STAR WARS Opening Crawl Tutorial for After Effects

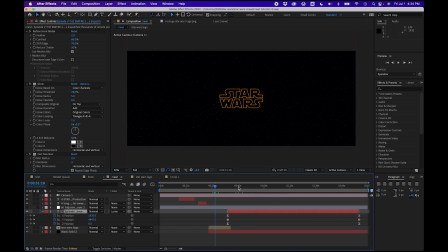[0:01]
In this video, I'm going to teach you how to make the most iconic piece of text-based exposition in movie history, the Star Wars opening crawl. Because there have been about 8 font, spacing, size, angle, and color combinations throughout the saga, I'm just going to stick to the one I think is the best looking, The Empire Strikes Back.
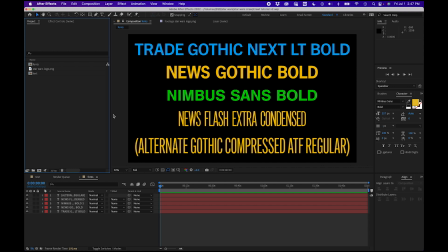[0:19]
To make it easier to follow along, I'll only be using fonts available on Adobe Fonts, and one that I made myself. So before getting started, make sure to activate Trade Gothic Next LT Bold, News Gothic Bold, and Nimbus Sans Bold. There's a link in the description for my font Newsflash, which is based on the font they used for the title in the real crawl.
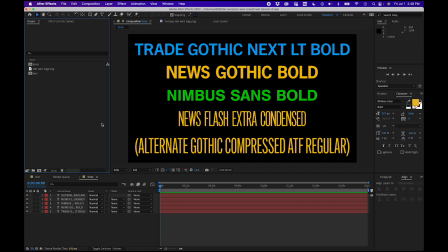[0:37]
But if you don't want to use my font, which admittedly is still in beta, you can use Alternate Gothic Compressed ATF Regular, which is also on Adobe.
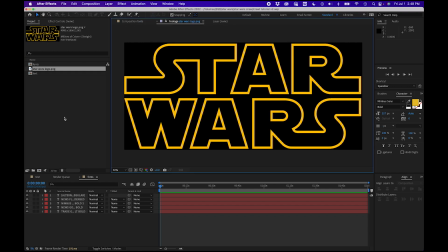[0:47]
There's also a link below for a PNG of the Star Wars logo, and then a couple of links to the Star Wars Fonts Twitter with info on what fonts they used in all the crawls, and a list I made of alternatives available on Adobe and Google Fonts. Okay, let's get started. I'll click here to make a new composition.
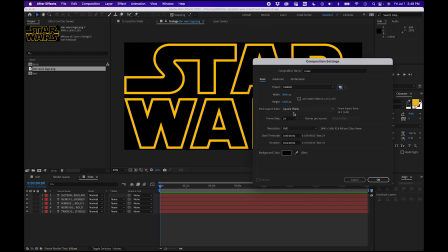[1:02]
I want to do this in 4K resolution, so I'll make my comp size 3840 by 1600 at 24 frames per second and make it 2 minutes long.
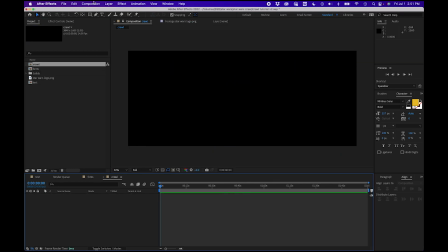[1:09]
First, I'm going to make my starfield.
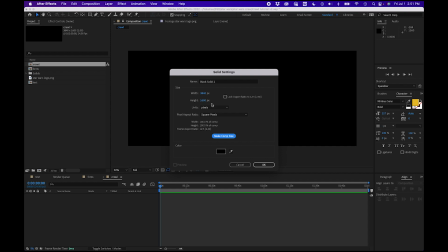[1:11]
I'll add a new solid by going to Layer, New, Solid, and make it comp size, or, since you'll probably want it to tilt down at the end, make it taller than comp size.
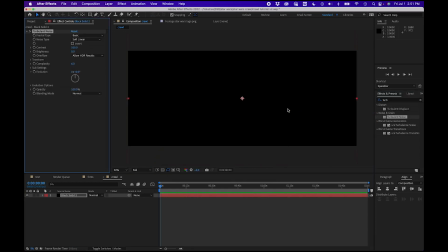[1:21]
Go into your effects and grab Turbulent Noise and drag that onto the solid. Why Turbulent Noise over Fractal Noise?
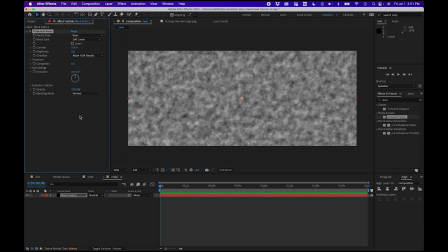[1:27]
I don't know. I've just had better results with Turbulent Noise. Now, I obviously want my starfield to look like the one in Empire Strikes Back, but yours can look any way you want it to. I'm going to leave Fractal type on Basic and change Noise type to Linear.
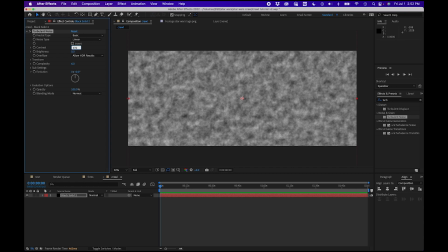[1:40]
Up my contrast to 970 and take my brightness down to -225 because I don't want too many little tiny stars in there, but I want the bigger ones to be visible.
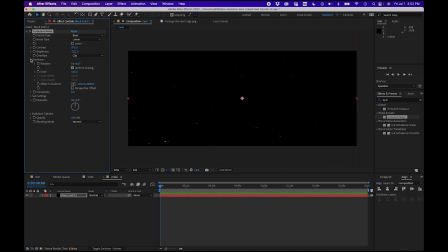[1:48]
Then I'll change my overflow to clip. Under transform, I want my scale to be 6, and then complexity at 2. Under subsettings, I want sub-influence to be 90, and sub-scaling to be 80. Now that's looking pretty good, but it's a little bright and a little too crisp. So grab a fast box blur and set radius to 1.
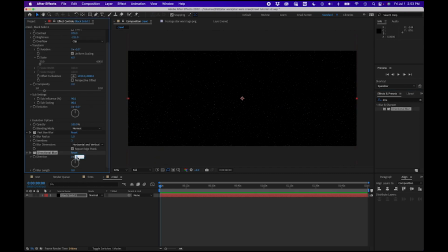[2:08]
I like to take it just a little further and also add a directional blur at 90 degrees and a length at 1. It doesn't do a whole lot, but it makes me feel like I'm getting that anamorphic lens look.
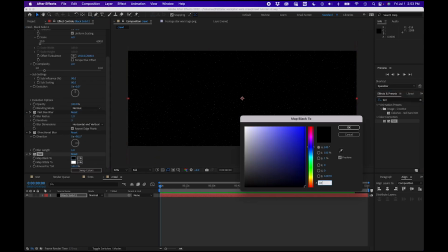[2:18]
Last thing I want to do to the starfield is put a tint on it, with black mapped to 02, 01, 05, and white mapped to BAC, EFF.
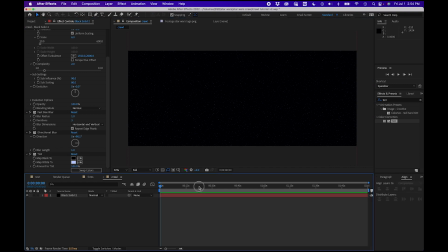[2:27]
And there we have it, a starfield like the one at the beginning of Empire. Okay, I'll bring my playhead to 28 seconds and trim the starfield to start there. This is just about where it comes up in the movie, and ideally you'll be lining it up to music, so this gives you space before it to fit the fanfare and the a long time ago screen. If you want to do those other elements in separate comps, just keep the stars at 0.
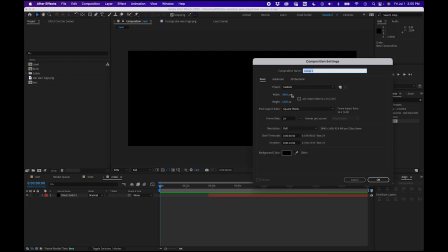[2:47]
I'm going to make another comp with the same settings as the first one, only I want this one to be 13 seconds long, and I'll call it Star Wars logo.
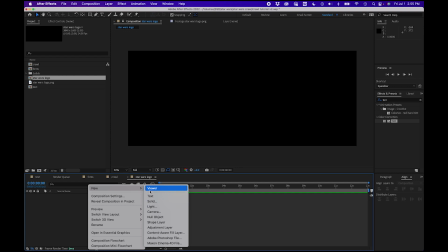[2:53]
In there, I'll make a new camera with a film size of 35, focal length 24.
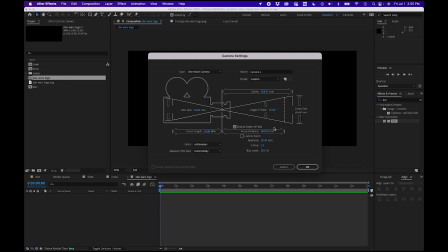[2:58]
I'll enable depth of field, focus distance 600, aperture 20, f-stop 1.2, and blur level 50%.
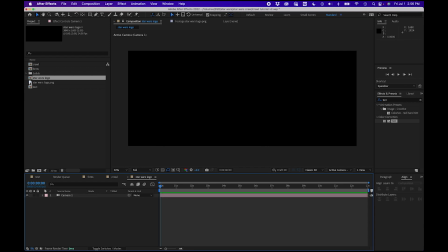[3:06]
Now I'll grab the Star Wars logo, which I provided in the links, and place it under the camera.
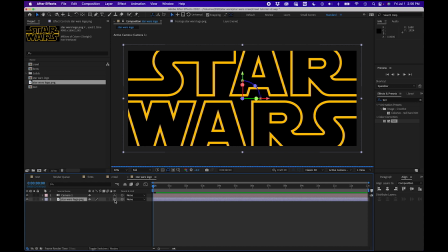[3:11]
I'll click here to make it 3D, and then bring up position with P, and set the stopwatch on the first frame. Then I'll make a new keyframe at the end and change the Z position to 99,500.
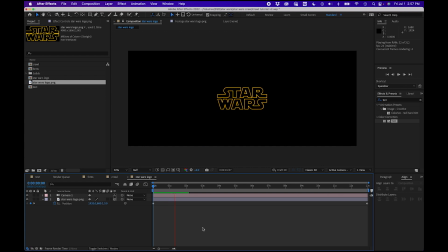[3:24]
Because I'm doing this in 3D space and using a camera with a wide focal length, the motion doesn't look as linear as if I just scaled it down, but it's still going too fast at the beginning, so I'm going to go into the graph editor. I'll select position and click to separate dimensions. Now with the Z curve selected, I want it to look something like this.
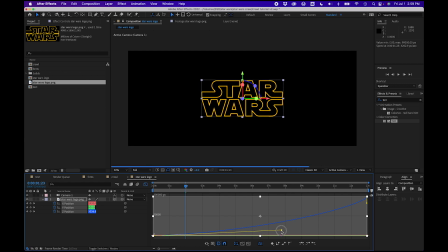You can adjust it to taste, but maybe have it hover around the 50,000 mark a little before 10 seconds. You know, do your best. There aren't really any hard and fast rules here.
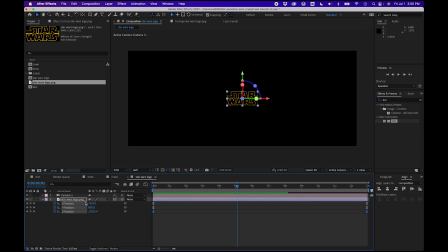[4:00]
Then I'll leave the graph editor and hit T to toggle opacity and go to the end of the clip, stopwatch set to 0, then go back 2 seconds, make another keyframe at 100% to make it fade out in space.